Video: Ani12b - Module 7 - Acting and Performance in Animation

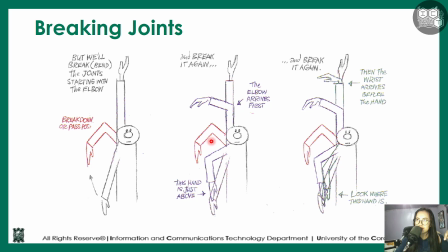45:28 The next one, yung breaking joints natin, utilizes bending yung elbows, yung wrists, and even the fingers so that it would move a lot smoother than it should be. So for example, we have right here.
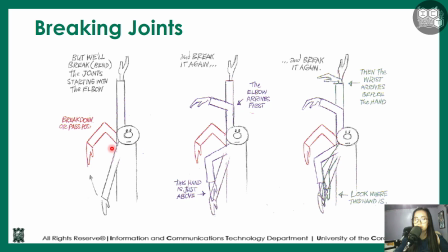45:44 The first thing that kind of breaks or bends is the elbow right here. Tapos itong elbow na to, what happens is that it also kind of moves within this within the action as well.
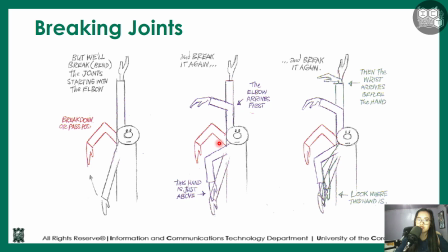46:00 Together with that one, you would also see the wrist slowly move. So for this one, iba yung angle ng elbow natin dito to here. Iba rin yung angle niya dito to here. Even like let's say the wrist.
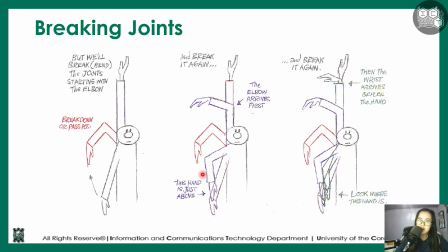46:13 So let's say the wrists right here is essentially the same. Pero around here, you would see that it has bent a bit. Ito rin, it has bent an awful lot so that you would see a lot of difference. And even for the fingers, if you would need to, you can start to see it bend right here. You would see it bend a lot more right here.
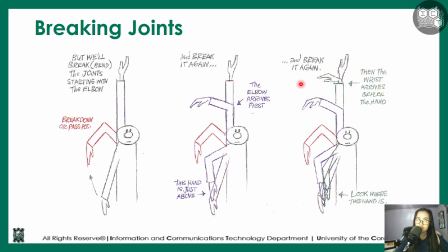46:32 So bending your joints within specific instances would make it so that it's very fluid. You would also see somewhat of a change within the path of action.
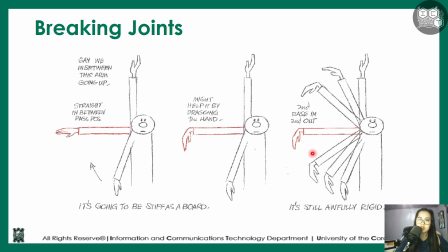46:46 So yung path of action natin dito, it's a straight up semicircle. So you would really very much see the path of action.
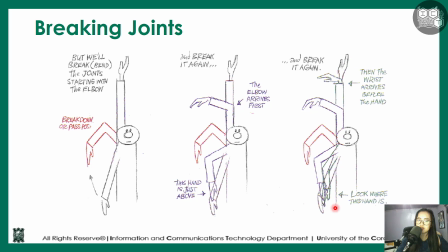46:53 Whereas for this one, it becomes a lot more fluid. So parang nagiging almost like it's still a curved line. But if you extend this a lot more, it can even be like somewhat of an S shape if necessary.
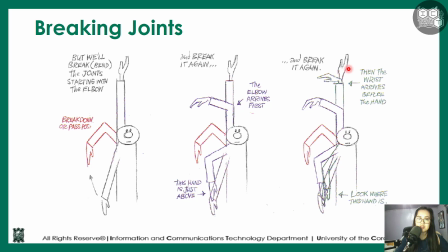47:07 So that is really the power of breaking joints. These are the last two.
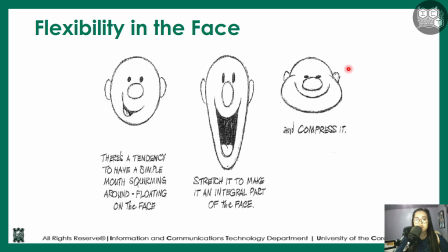47:14 So this one focuses more on the face. First one is flexibility on the face. So we've stated a while ago that utilizing your eyes is the main way on how you can express emotion. Flexibility in the face, ito naman focuses on how you can squash and stretch your face.
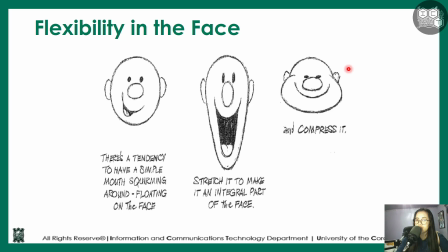47:30 So squashing and stretching is the principle of animation that we should be utilizing more. And for you to be able to do that, it really focuses more on the lower part. So as you can see right here, it's really more of the lower jaw that tends to squash and stretch.
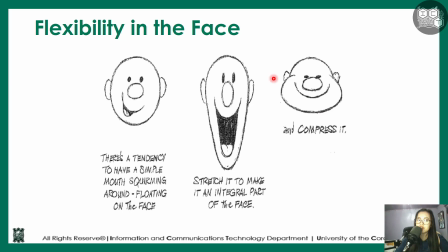47:46 So the reason for that one is because if you look back to the anatomy of the face, you would see that the upper part of the head is just a skull. It's just bones. It doesn't really move. However, the lower part is an entirely different set of bones, which is just connected within your jawline.
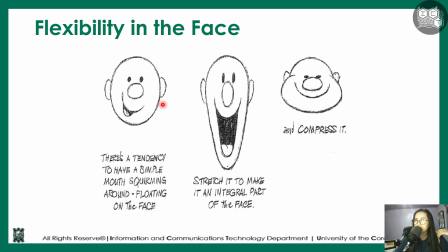48:04 So with that one, it's much more possible for you to get away with changing the lower part of your face rather than the upper part of your face. However, it's still possible. And even for a lot of, like, let's say, over exaggeration for the eyes, you would notice that the
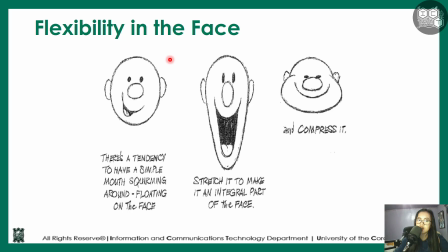48:22 upper part of the head right here, it doesn't really change. What changes more is the eyes. So in some cases, your eyes might even leave up until your forehead. That is because the upper part of your head doesn't really move.
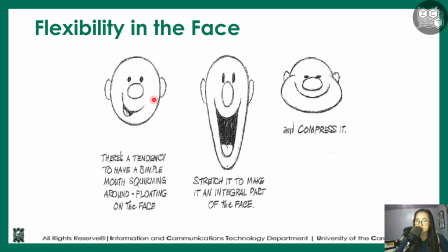48:37 So with this one, if you want to add squash and stretch, concentrate it at the lower part of the face. So the mouth, the nose, and so on and so forth.
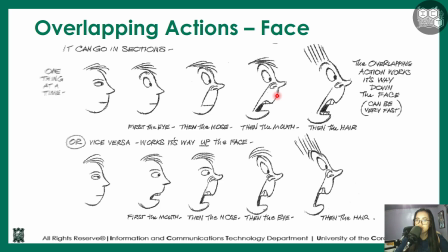48:49 Lastly, we have overlapping actions for the face. So overlapping actions for the face is very much similar to changing expressions, wherein it would be better for you to have a change in facial expressions if you're going to go about it with sections.
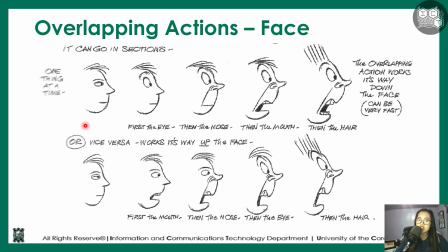49:04 So for example, we have a normal facial expression to a horrified facial expression. You would start off with parts of it. So the first one would be the eyes. From the eyes, you can then move on to the nose. From the nose, you can then move on to the mouth, and then lastly, the hair.
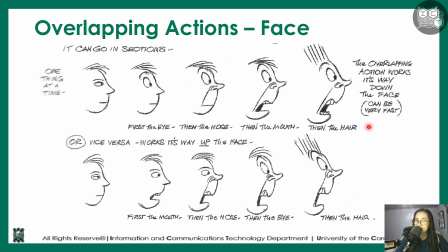49:23 Another thing that you can utilize is actually both.